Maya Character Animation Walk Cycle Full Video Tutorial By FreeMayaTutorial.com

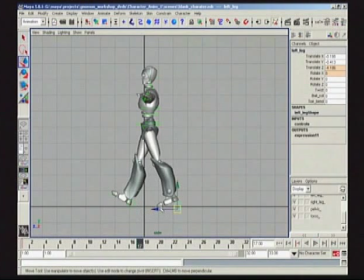16:15 You'll notice that I jumped in right away and worked in Translate Z for the legs,
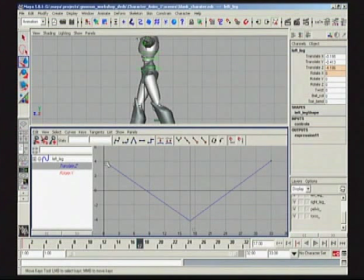16:21 and I immediately wanted to have it linear. So what happens is on a walk cycle is that if I had anything other than linear, once there's a contact position on the ground, and let's say even 2 frames later, I'm just going to whack that foot down.
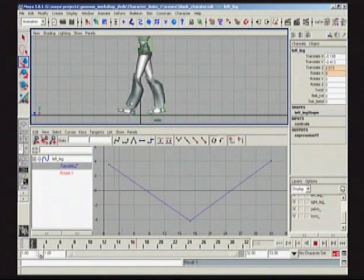16:39 And as the leg starts to come through here, we can see that we're too high in our home position. Now that we've sort of boink, flacked that leg down. So let's select our curve again here. Again, constantly layering, checking this home position. I'm going to slightly adjust it down
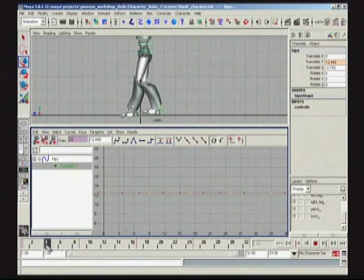16:58 so it's comfortable for this little guy. And again, just working rough. Going back to this foot, see about setting one key on Y, setting it up. There we go.
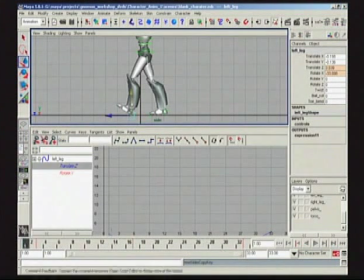17:16 Copy and paste that really quickly. Don't ever want to change the Y on the leg once I've done a contact. Never want to have it hit through the ground or any of that sort of thing. So now I just have the foot kind of slowly going through the motion. No big deal.
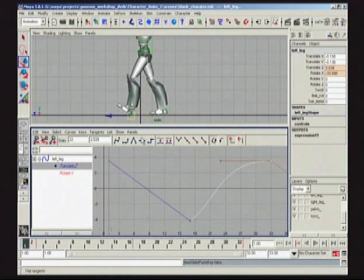17:32 But back to the whole Z concept, is what we have to imagine is that once the leg is on the ground, it's like a conveyor belt. So the spacing is very, very even, right up until the point that we leave. So if I was to go to frame 19, and because I'm working linear,
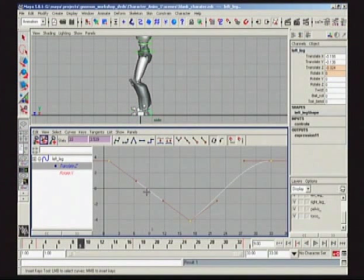17:50 frame 9, because I'm working linear, if I was just to drop a key in there, what you'll see is I'm immediately getting a half position. And also at 5, we're talking about the numbering conventions, you'll see it's a half position. And 3, it's a half position.
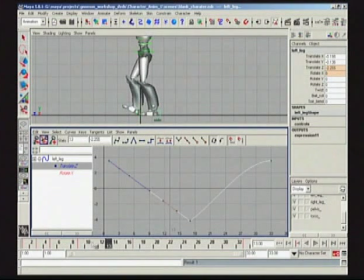18:06 And for those of you who have ever been on a treadmill at the gym or something like that, you'll notice that because it's always working and rotating at a constant, you're a little bit vulnerable to any sort of tripping or any mistakes that your foot might make because the treadmill is moving at
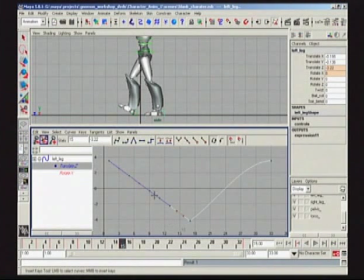18:22 a constant rate. If your feet don't immediately catch up, you might trip or stumble or that sort of thing. So you can see that we get this sort of even spacing, just like a conveyor belt. So this foot, once it's hit the ground, is not slowing whatsoever. It's just on that conveyor belt. It's like going, and then when it's off the ground, you can do a lot of different things.
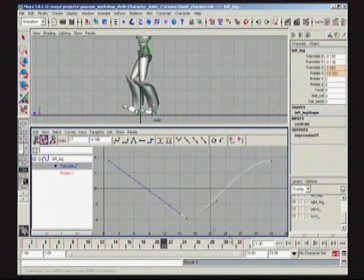18:42 Some people like to play around a little bit here and break the handle on this side and flatten it. As it's sort of coming off the ground, it's sort of flattening that position. I kind of think that it's a little bit nicer for texture if you just don't flatten it quite as much coming off the ground.
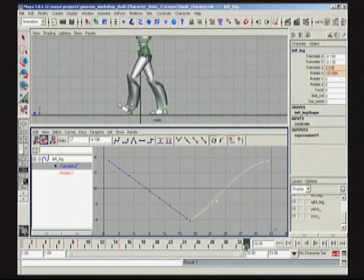18:57 But maybe you slow in just before that kick of the contact position. So the foot sort of goes conk like that. So I'm going to blow away these extra keys because we don't need these. It was just sort of to make a point. But now, going right into my mid-stride position,
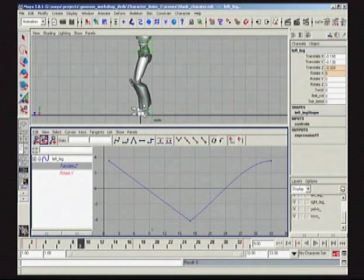19:14 I'll be able to see, and by not changing my home position, that the foot is pretty much comfortably where it should be in the middle. Go to my perspective view. I'm going to check this other foot here. Make sure it's behaving itself. And right after its contact position,
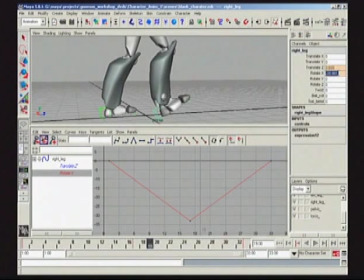19:33 I'd like to set 0 rotation to see how this foot's doing.
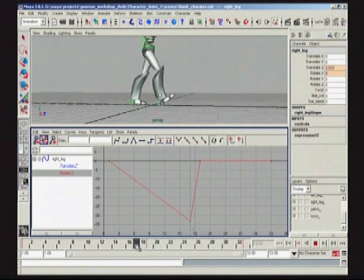19:41 You can see I'm trying to mirror my own work as I work on each foot. And at some point soon I'm going to avoid copying and pasting each leg because I want to put
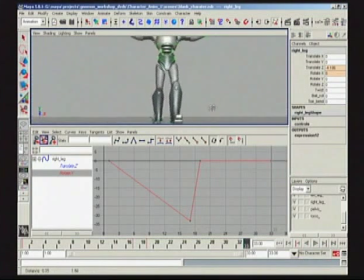19:50 some little things in there that don't make it perfectly identical so it feels like robotic. I want to put some sort of maybe rotation in Y
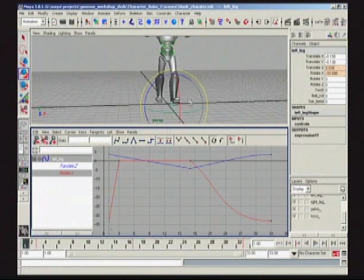20:01 So it's sort of a comfortable feeling position. And I can set it basically just once if I wanted to, and just basically have a nice kind of comfortable footfall there.
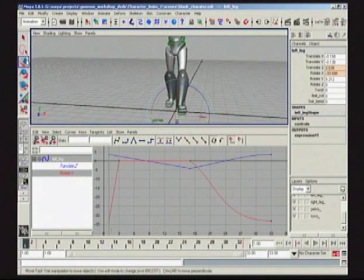20:14 I also can, if I wanted to, just slightly at frame 1 move it out.